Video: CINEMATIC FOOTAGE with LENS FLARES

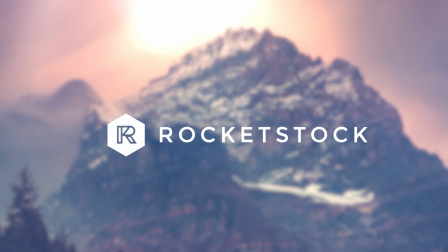(0:00)
This video is sponsored by Rocket Stock. When light shines into your lens, you get a flare.
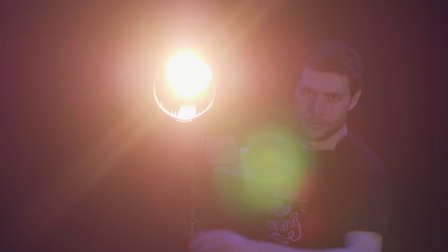(0:05)
Sometimes it's unwanted, other times we even add a flare in post. So let's see which kinds of flares there are and how to work with them.
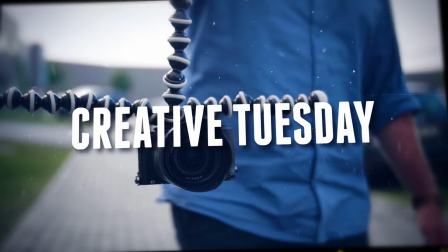Hey folks, it's Jordy here for Cinecom.net and welcome to Creative Tuesday, a weekly series where we share some exciting new tips for filmmakers.
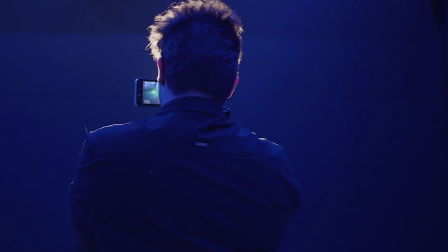(0:25)
Now, there are three types of flares. The first one are the real deal, where you film into a light source.
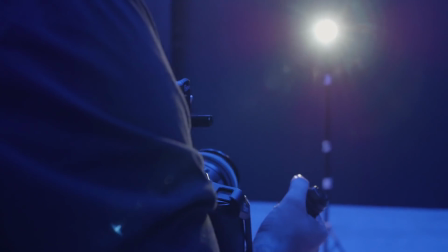(0:31)
Depending on the type of lens, light source, and environment, your lens flare will look different.
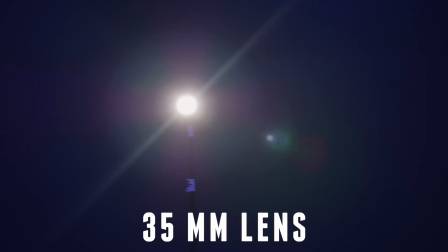(0:36)
You get the most realistic results, but the flare is baked into your shot, meaning that you can't remove it afterwards. So the next thing that we can do is make use of stock flare. And these are flares recorded against a dark background.
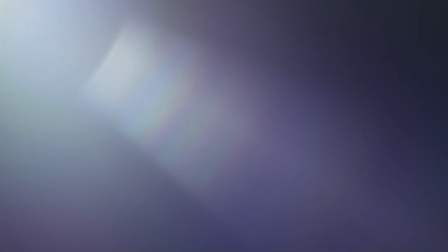(0:49)
And by setting your blend mode to something like screen, your editing software will remove that black and only show the flare. You can find such flares all over the internet, so you can look for a specific style that you want.
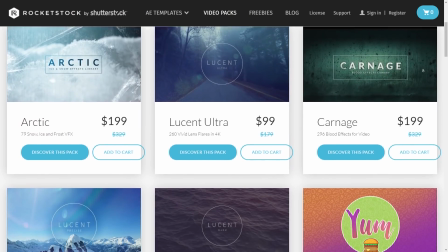(1:00)
Now, our sponsor Rocket Stock has multiple of such packs in their library, such as Lucent Precise,
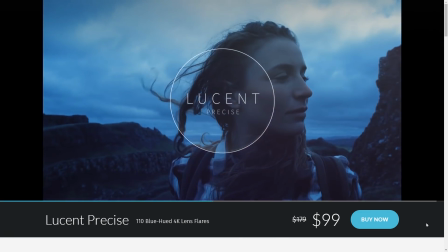(1:05)
and these are recorded in 4K resolution using the Zeiss Super Speed lenses, giving over 110 super sharp spherical lens flares. To find out more about this high-quality premium pack, make sure to hit the first link in the description below.
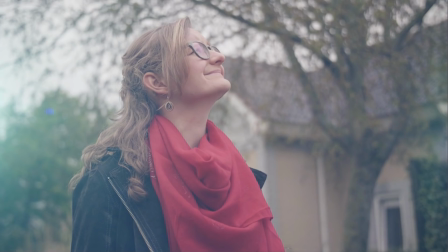(1:18)
Now, such flares can also be modified. You can change their color, position, shape, and more.
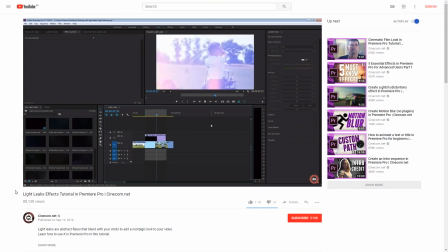(1:23)
We actually have a dedicated tutorial about that, which you can find a link to somewhere in the description below. And then finally are the generated flares. Now, these are created from an effect.
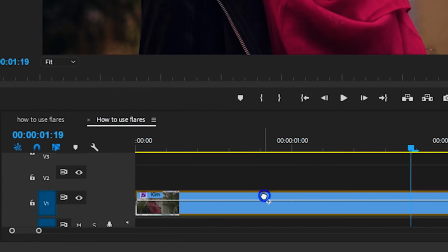(1:32)
In Premiere Pro, you have the lens flare effect, but it doesn't look so great.
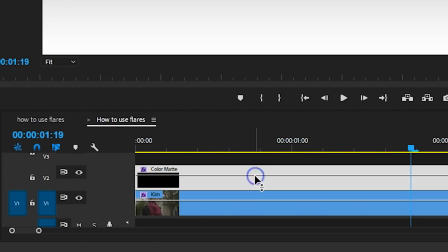(1:35)
You could also add a ramp or 4-point color effect to a matte, change their colors, and then blend the layer.
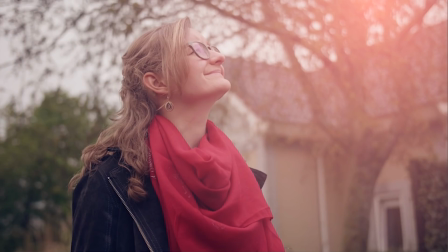(1:41)
Now, you can make these look a lot more realistic than that lens flare effect. Now, why would you want to use lens flares?
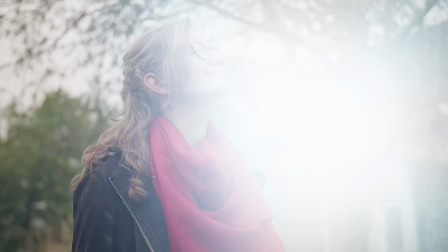(1:47)
A first idea is to use them as a transition, add a short flash in between two clips, and this is actually used quite often in music videos.
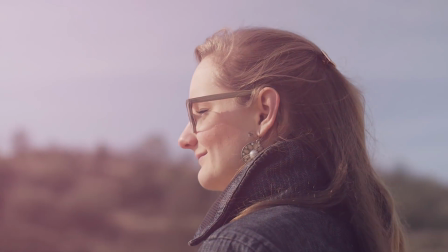(1:54)
Other times, it's just a gentle glare coming into your shot to create a warm summer look, or a cold look when going for a blue-hued flare.
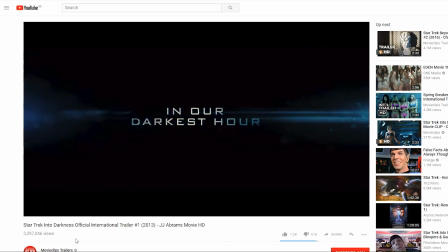(2:02)
You also have the typical anamorphic flares, which creates that cinematic blockbuster look. So different types of flares can create different looks and add a visual story to your films.
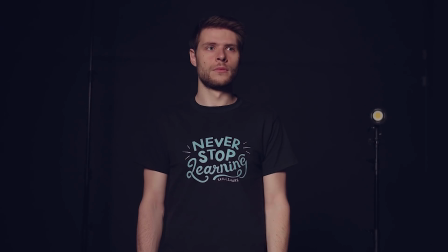(2:12)
Now, important is that you only apply lens flares when it makes sense. If you have only frontal lighting and suddenly a flare pops in, that's just unrealistic.
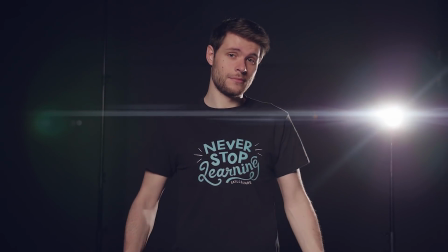(2:21)
There has to be either a light source visible in your shot or at least light coming from the back.
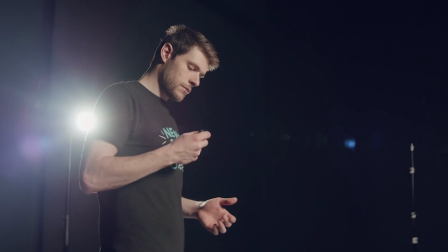(2:26)
Now, when you move your camera, it's also best that you animate your lens flares. Let it fade in and out, or even animate its position. If your camera or light source moves, then so should your flare. And finally, I want to talk about emphasizing light sources. Let's say that someone is on the running for a madman trying to run him over with a car. And suddenly that car pops up as the man turns his lights on.
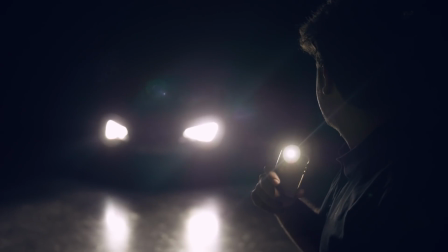(2:46)
Now, these lights are considered hostile to the main actor. So in order to make those lights even more powerful, I'm going to add a lens flare to that shot.
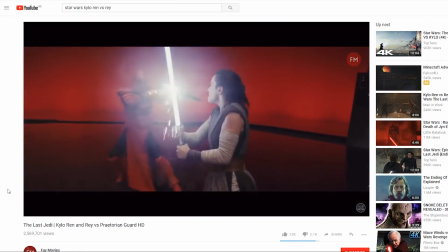(2:54)
And you can do this with explosions, two lightsabers hitting each other, and so on. Now, lens flares are fun to work with, but don't overdo them. Not every project needs to have lens flares, and definitely not every shot. It needs to have a specific purpose. And there are many occasions where you want to avoid having lens flares, and one of those is during a static interview.
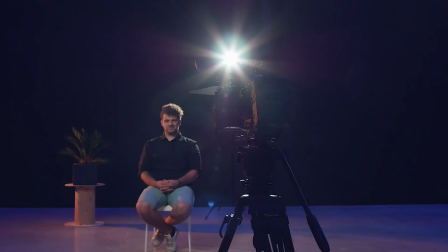(3:13)
Now, when filming on a tripod and you have a flare in your shot, that flare will sit there the entire interview.
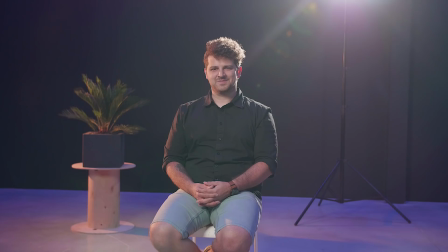(3:18)
If it's subtle, it's not a big problem, but when there's a stain in your shot, it gets pretty annoying. You could try to move your backlight, but if you don't want to do that, you could use a MatteBox.
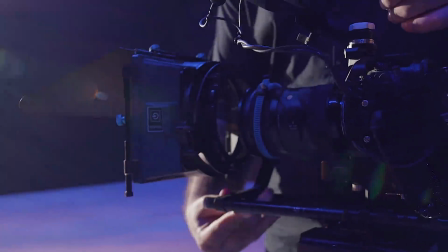(3:28)
And these vary from $50 over to $5,000. The difference is in functionality and build quality.
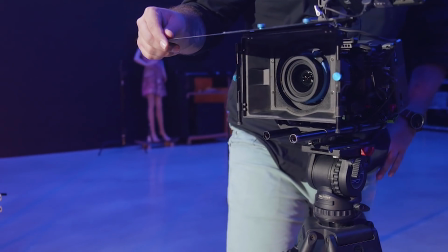(3:34)
But if you only want to use it to block flares, then the cheapest one will already do that for you. It helps you to flag the light which creates that flare.
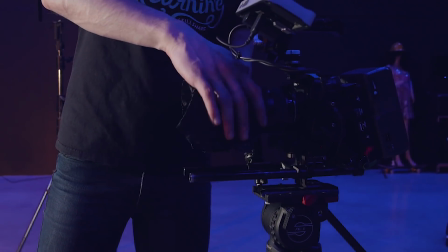(3:41)
An alternative is to use black wrap or CineFoil, and this is just aluminum foil painted black, which you can wrap around your lens and shape into a large sun hood. And that was the story behind the flare. I have some links to some MatteBoxes and that CineFoil in the description below. And for more information about the Rocket Stock flares, you can click the first link. Thank you all so much for watching, and like always, stay creative.